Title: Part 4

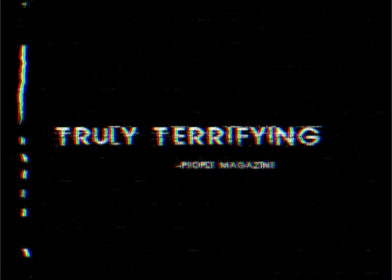(4:10)
During my research, it was clear that the use of captions throughout the film can help progress the narrative, but also help promote the film. It can then break the trailer into sections of narrative. Therefore, I decided that it was necessary to include these throughout my trailer. The caption is of a quote from a film review respected magazine.
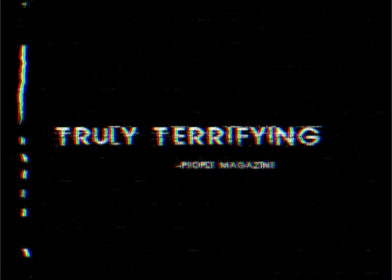(4:27)
These help promote the film by using an expert's opinion. I used the effect Bad TV during the creation of this caption, as I created it in Photoshop and imported it onto Final Cut. I feel as though this gives a brilliant distorted effect to the caption, helping to drive the title of Supernatural and the genre.
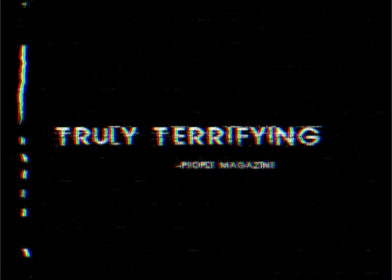(4:46)
Other effects included the addition of a loud non-diegetic boom to stress the emphasis on the quote. I added to that the size of the caption going from small to large in a split second. I also felt this added to the emphasis to the importance.
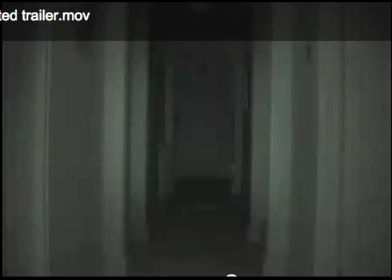(5:01)
The next frame is an Axio cut made famous in the Jaws films, in which it uses fast-paced editing to track towards an object, getting closer and closer to the subject.
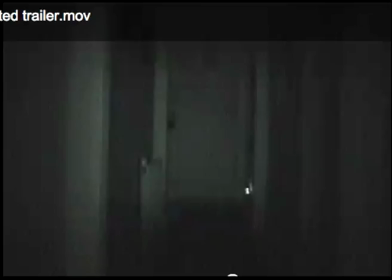(5:10)
This fast-paced editing creates major tension towards the object in matter,
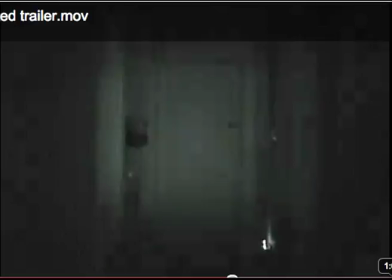(5:14)
instead of using tracking shot on a dolly using a slow movement, which can often cause boredom within the frame. The speed of the style of an Axio cut is more fast-paced editing alternative.
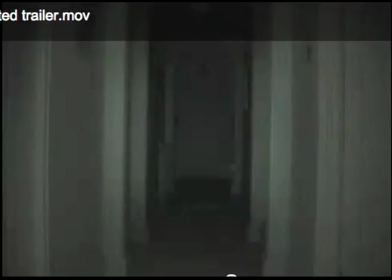(5:25)
Added to this, a large boom increasing in volume each time a new frame emphasizes the cut down the corridor. I think the early use of this sequence in the trailer helps pull the narrative through the text,
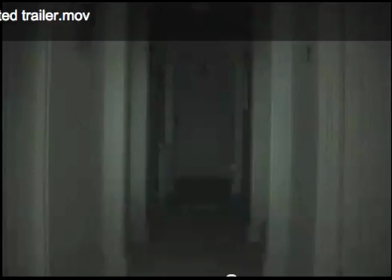(5:41)
making it clear that the corridor has significant importance towards the story as a whole. This therefore creates enigmas to why the corridor is of importance and what's through the door at the end of it.
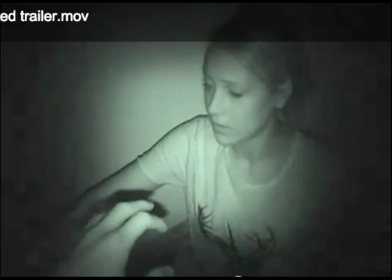(5:52)
It then cuts to a medium long shot of the female in despair. This creates panic within the audience. It could suggest that this is using hypodermic syringe model, that the audience is weak and the media is powerful, through the panic and fear, and as the characters have little control over the situation.
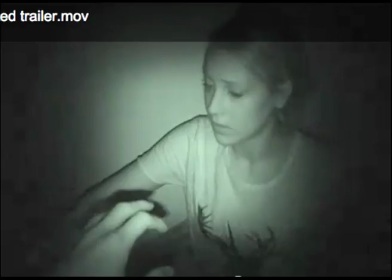(6:10)
This becomes clear as through the panic and fear through the couple. This medium shot in night vision makes the couple's emotion visible. However, this reduces ability of surroundings, making them suspense right. It is the point of view shot of the male trying to reach the female in her panic,
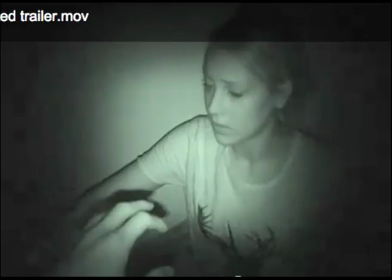(6:28)
therefore suggesting total darkness within the frame, a typical convention of the horror genre. This panic of the female reaching out to the male suggests he is the weaker couple, while the male remains calm in the situation, maybe playing the hero.
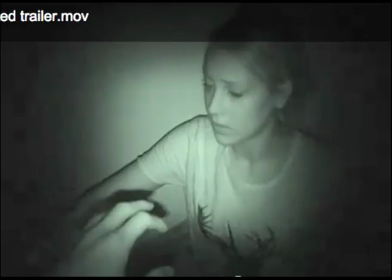(6:43)
During the sequence, we start to hear the non-diegetic sounds in the background start to heighten as the suspense grows even further.
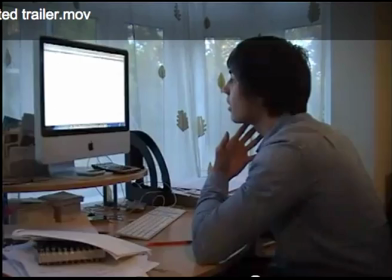(6:54)
Following another caption, it then cuts to a medium shot of the male at the computer during daytime. A medium shot was the most appropriate during the scene because it was a change of location and the mise-en-scène had to be visible so the audience could understand their new surroundings.
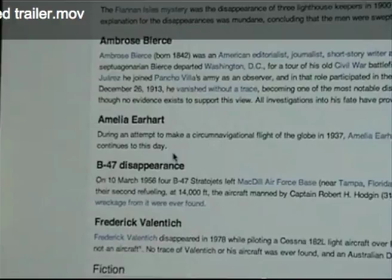(7:07)
It then cuts to an extreme close-up of the computer screen and the male explains how another woman having the same problems. Finally, the sequence cuts to a close-up of the female.
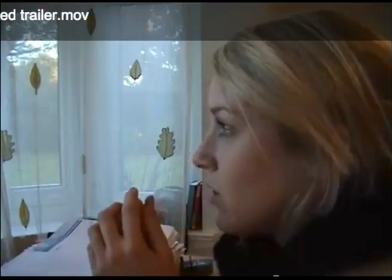(7:17)
This shot is the most important as it shows off the female's emotion closely, as we already understand the location in previous shots. This short sequence is of greater importance to the narrative as a whole, as the first part in which the characters begin to attempt to repair the disruption, stage 4 of Todorov's Equilibrium.
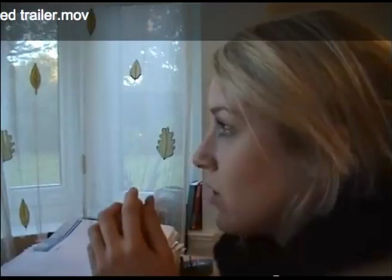(7:36)
During this, the volume of non-diegetic sound effects begin to rise and tension begins to escalate as the female explains that this other woman's death, creating enigmas to why and will it happen to herself. The couple now become the fools of the state, responding to the madness the paranormal are playing on them, by McConnell.
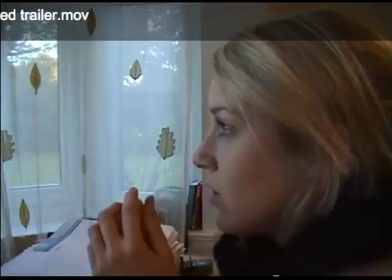(7:54)
The preferred reading at this point would be that the media text is stronger than the audience and the paranormal object is feared by the audience.